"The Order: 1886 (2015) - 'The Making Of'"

Given the time period that the game set in, we're in the late 19th century,
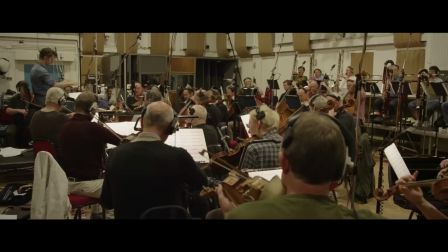[28:57]
It seemed appropriate to have the full orchestral complement of live musicians, but we were very careful to keep it as authentic in terms of the acoustic instruments as possible.
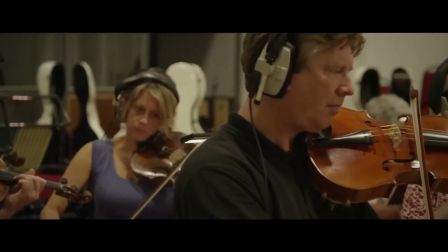[29:12]
Everything's recorded live, and everything's performed in real time. We wanted the musicians, the live, breathing musicians, to really contribute that sense of emotion and weight to the score.
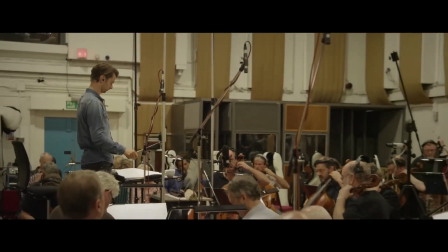[29:22]
Even our choice in recording studios played a prominent role in the sound of the overall score. We're here at Abbey Road, and Abbey Road has a beautiful Studio One, but we've chosen Studio Two, which is the smaller studio.
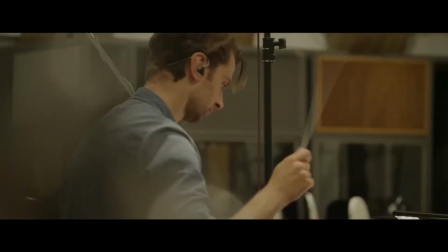[29:37]
And it has a really punchy, warm weight to it.
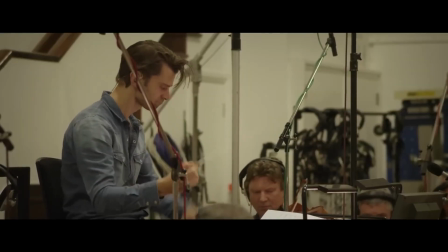[29:41]
This is a big game, and it needed a musical score that matched the scope and the scale of the visuals and of the vision. If I had to choose one word to describe the music for the order, It would probably be weight.
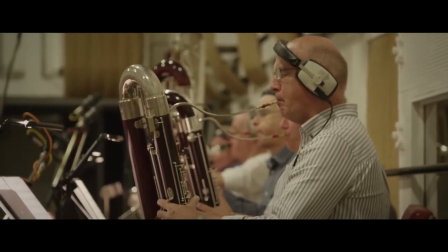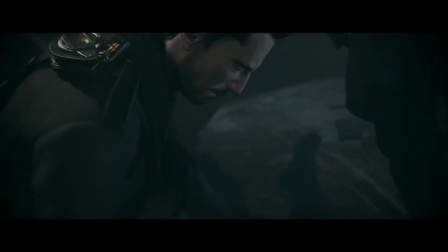[30:03]
We want there to be this, like, this weight that is on all the characters, so that the world and the society at the time feels this burden of what's going on between, you know, the knights and the half-reads. When I'm first starting a project, the instrumentation is really the place that I like to start. And it's not even about what instruments I'm choosing, but what instruments I'm not choosing. One of the things that I thought would make this score or stand apart from others is we have absolutely no brass.
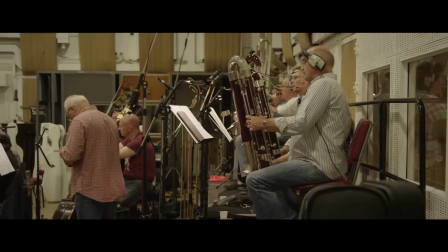[30:29]
There's no heroic French horns or low, powerful trombones. There are essentially no high woodwinds.
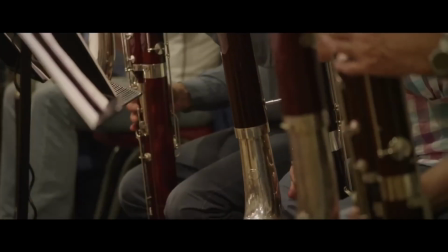[30:37]
There are, like, several bass clarionettes, several contrabassoons, embassoons.
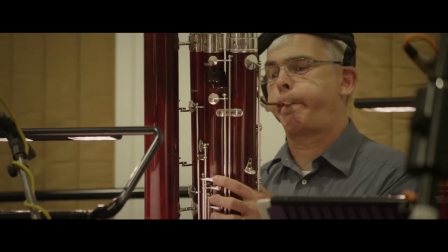[30:43]
They provide this, like, low growl.
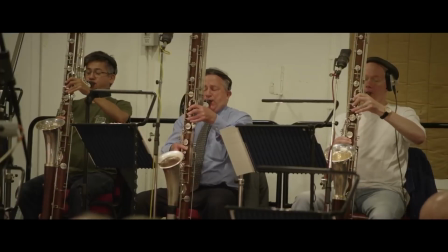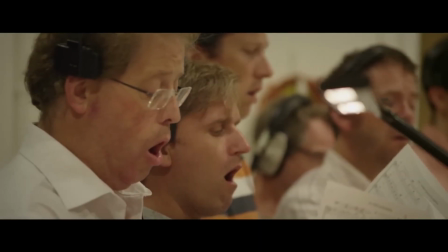And another big aspect of it is the voices. We have a choir, which is 24 men, of course. No sopranos, no altos, no tenors, either. So we essentially took the low 25% of the choir and extended it even lower.
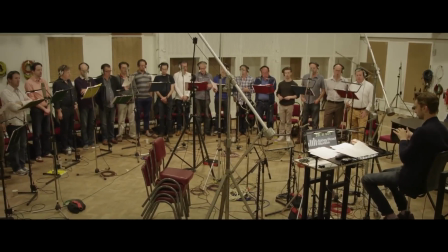We really kind of take it down. We get very, very kind of low bassy voices and stuff like that that make it creepy. And we get kind of like this strained groaning kind of sound out of some of the performances that, when you see it in context with what's going on, it's very disturbing sounding.
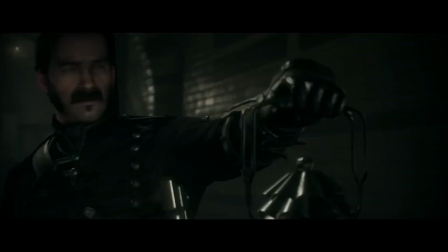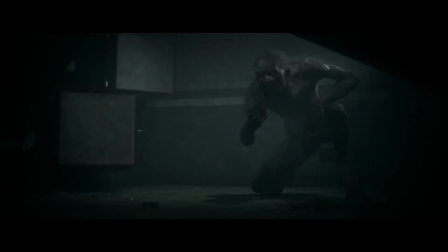[31:39] Smash.
The biggest challenge, I think, as a game composer, is to come up with a sound for the game that is specific and unique to that franchise.
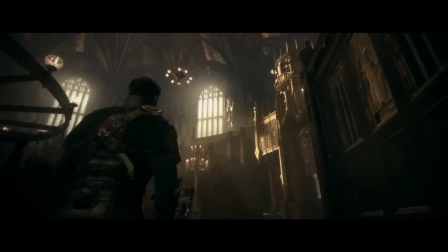[31:49]
That was something I really wanted to do for The Order, where you could hear 10 seconds of music, and you could say, that's from The Order. And it doesn't sound like any other game. Not just the thematic material, but just the... the orchestral colors that were chosen are very particular and very unique. Just hearing that theme, you know what that hero's experience, what the character's experiencing, and where the game is taking you. To get a really well-crafted sound with all the elements that we're talking about, whether it's the score or the ambient sound from the environment or the weapons or people, the idea of everything having its own space. Different elements kind of own their range, and then there's a certain clarity that comes from them. People can go, oh, I can kind of take it all in, and maybe they're not really, you know, focused on any individual part, but it all makes sense, and everything is kind of coming from a place where, you know, to our ears, fits. We want something that people never heard before. We want an imprint, we want a sonority that people hear it and instantly think that's the sound of the order.
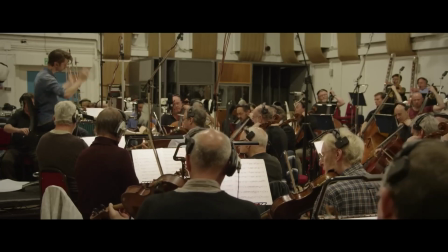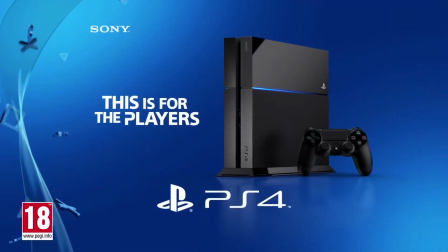[32:56] This is for the players.